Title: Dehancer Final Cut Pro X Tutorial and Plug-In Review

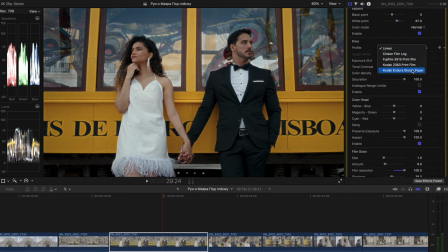You can use the linear setting or just pick different like Fujifilm or codec options but i would pick linear to my case so here is the exposure ev
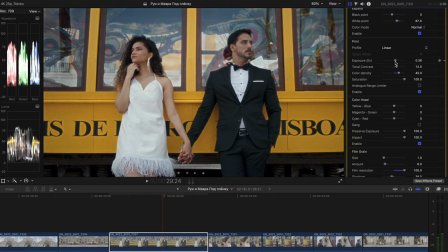value it's just a regular exposure as we had previously almost but the
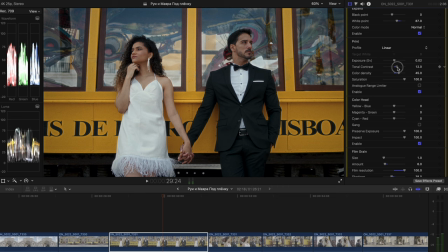greatest thing about it is tonal contrast because it adds contrast in a certain way it's not just a contrast you know thing that you apply on a regular basis this contrast applies in a different way which i like a lot and also the color density is really cool so
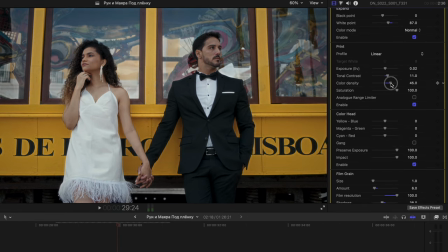as I push and pull it you can see that the skin tone is really getting touched and also the colors themselves like this yellow orangey trim behind the guys you can see how it changes and it adds kind of a contrast to
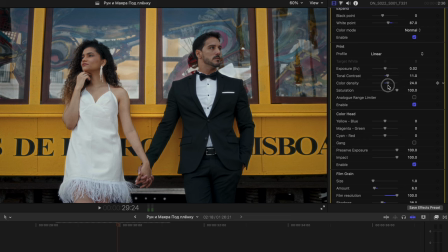the color and it's really nice and I especially like it for the skin to look more puppy and not puppy like a little dog but it puffs
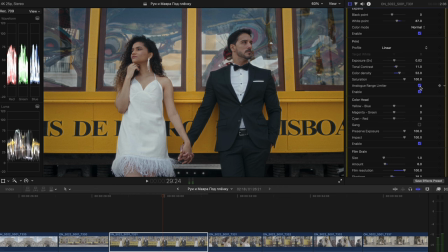more. And of course you can apply your analog range limiter, it will kind of squeeze the colors and the exposure a bit, looking like more of a log footage. So and also you can apply the saturation and enable disable this function as well.
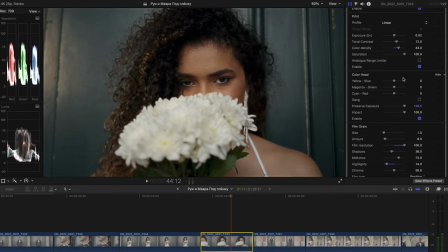The next tool is color head and it's kind of your HSI mode, hue saturation intensity and here you can just tweak the colors from yellow to blue from magenta to green and so it's you know pretty regular tool but you can definitely apply it to make the color more pure and to get
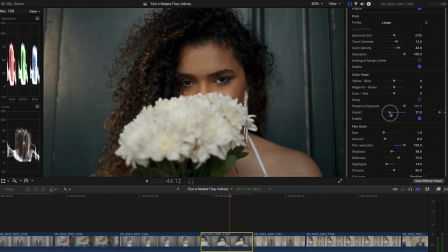rid of some parasite colors and here is the impact tab so you can have different impacts so for instance as you can see we had a bit of magenta and just apply the impact like a couple percent and can see the before and after with the enable tool.
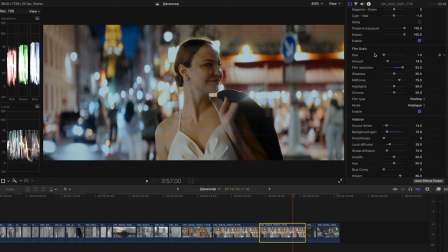So guys now it's time to talk about the most interesting part and it's the film grain i would apply it to about one or two um you know the size of
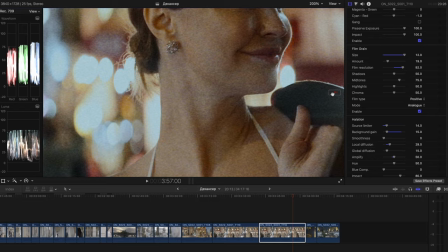it because if you apply it a ton more let's zoom in 200 to my wife's face i love her now you can
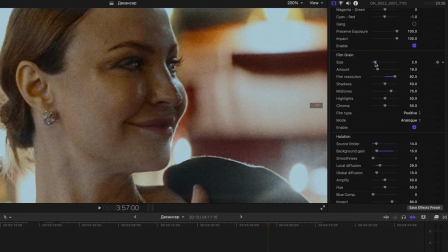see that it's pretty harsh if we apply the size of 12 so i prefer to leave it at one or two and also here is the amount of the noise as you can see right here i also wouldn't apply it too harsh of course youtube compression always ruins the image and especially the
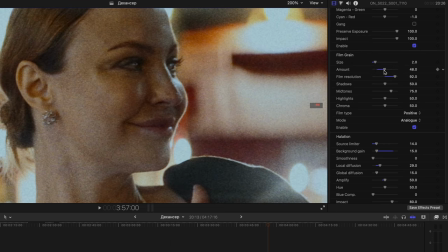grain and the noise itself it's getting mushy and all that stuff but i hope you can see this through the video compression on youtube also here we have the film resolution so if it's being 100 and you can see the sharpness of the image right here and if we do it like zero
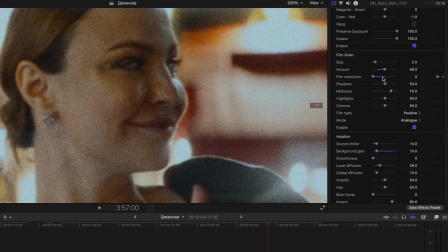percent the image gets much much softer and if you want to have this look you can definitely do it and you can reapply the different
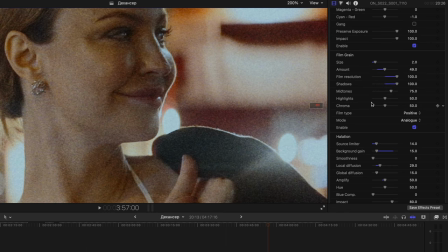amount to different parts of the image so basically to the shadows so the shadows are getting more noisy or less noisy as you can see here mid-tones
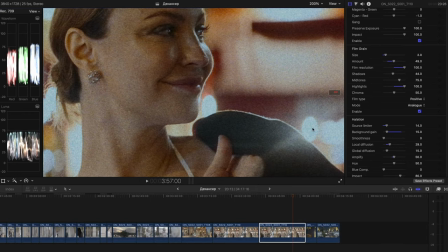the same thing and also to the highlights as you can see right here clean highlights noisy highlights so it's a very versatile tool you can add some chroma subsampling I mean the colorful noise if you want to you can get rid of color in your image I mean in the noise itself so
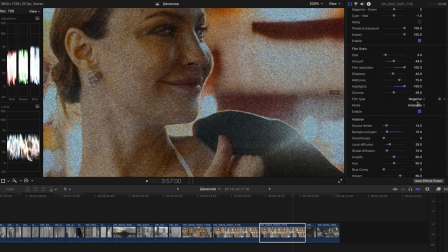you have a ton of things to do and also you can do the negative film it's more harsh I would say and the positive film it's
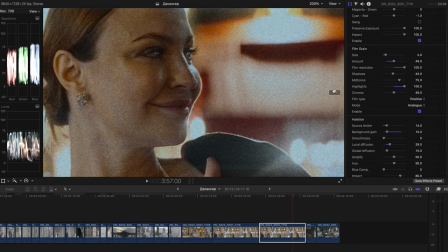less harsh and that is why I prefer this one because I like when it's a bit subtle and also you have the digital mode but it doesn't look as good in my opinion, kind of blotchy a little bit, so I would say the analog mode is the way to go for you.
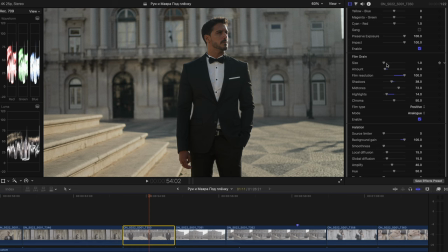And in my video from Lisbon you can clearly see the settings, so the size was 1, the amount 6, film resolution 100, shadows just a little bit less noisy than the settings that are just stock settings,
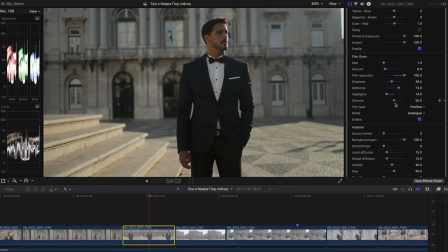and the highlights are also a bit less noisy, that's my just, I prefer this one, the chromo is here and it's positive not negative. If we apply it to negative it's getting a bit too noisy in my opinion. So it's in positive and in analog mode.